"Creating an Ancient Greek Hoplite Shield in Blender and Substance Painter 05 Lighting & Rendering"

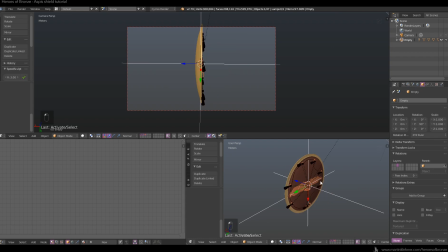[12:24]
This way you can just select the empty and everything can rotate or move with it instead of just selecting the group or all the parts individually. And since I knew that I wanted to create a turntable in the end,
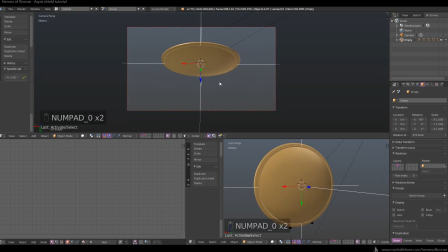[12:43]
this empty object is perfect for creating the rotating animation. By hitting Shift F, I again started to position my render camera, and I decided to change the overall dimensions of the render.
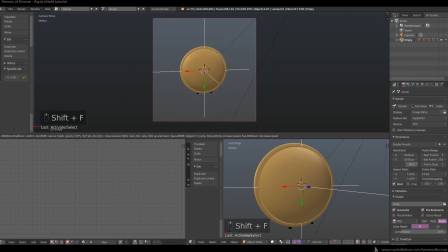[12:58]
I decided that a square format will be better for the render and for the composition.
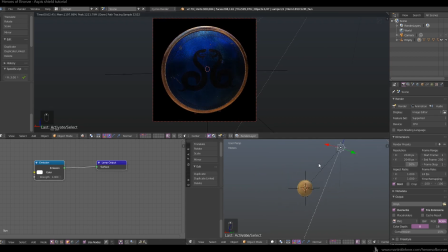[13:08]
And now when I had the camera angle figured out, I could start the final lighting process. I knew what I wanted was to have the snakes properly lit and
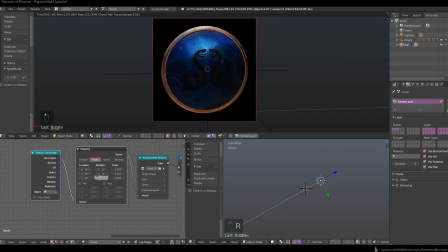[13:25]
also to have some sort of bottom light illuminating the shield face from the bottom. For a while I played around with the setting of the HDR and its strength. However, then I started to add more light.
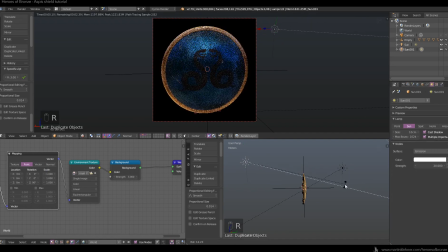[13:41]
First, I duplicated this sunlight and put it behind the shield so that it created the rim I was after. Then I experimented with rotating the shield to see how it looks in different angles.
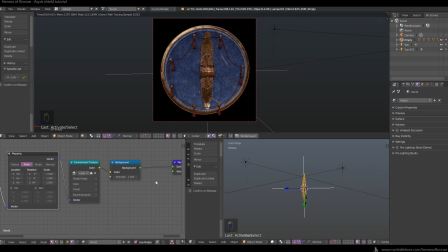[13:58]
And that's of course where the empty came in handy, because I could just select it and rotate it on Z-axis.
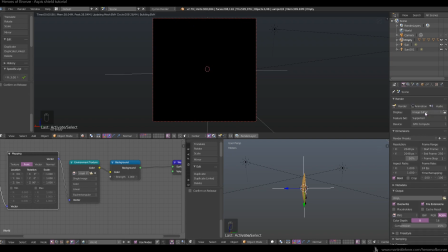[14:06]
Here I'm switching to GPU compute system. It generally tends to be faster when computing graphic operations.
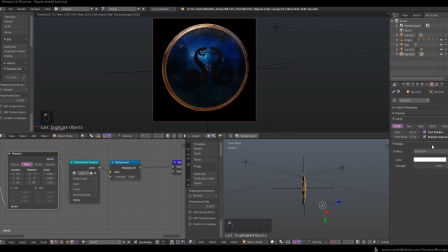[14:22]
I returned the shield to the original rotation and started to light the bottom part of the face. For that I first created a point light, but then I changed it to area light because I wanted this wide source of light,
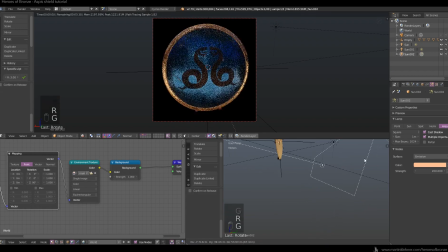[14:42]
as if there was some sort of reflective ground reflecting in the shield.
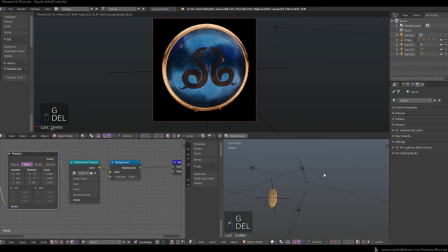[14:56]
When I chose the proper color, I duplicated this light and created a new one shining from the top, simulating the sky, so I made it blue.
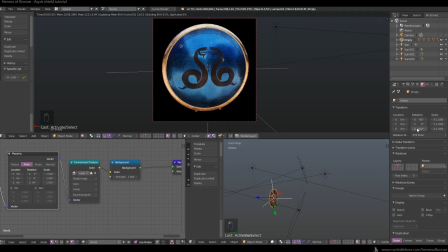[15:09]
And in the end, it was all just a matter of experimenting with the intensity of various lights, of trying to rotate the shield and see how it looks from different angles. I decided to bring the intensity down on some lights, bring it up on the others.
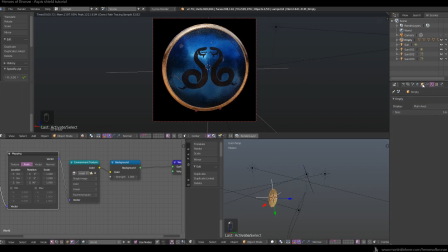[15:29]
It's all about your creative choice. It's not really something I can say, this is the way to do it. And I myself am not an expert at lighting. Still, in the end, I think I achieved some presentable result with this.
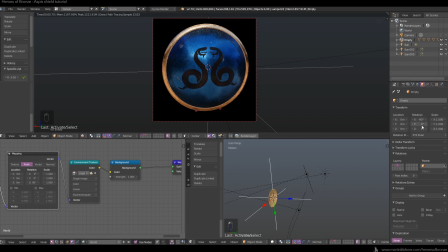[15:47]
And of course, if you download the Gumroad package,
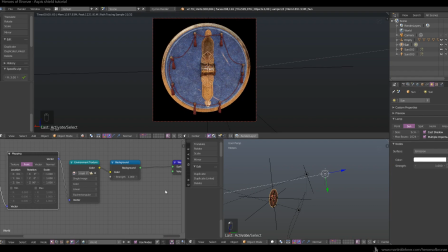[15:51]
you can get my project files and have a look at the exact way these lights are set up in the final scene. Here I'm adding one more point light, illuminating the heads of the snakes and also simulating some highlight of a sun.
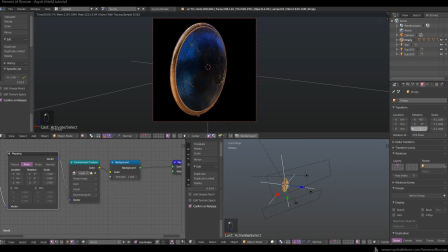[16:09]
Of course, the light doesn't make much sense now because there are two sun sources, but as long as the result looks pleasing, I'm of an opinion that you can cheat a little, or even cheat a lot. But definitely don't quote me on that.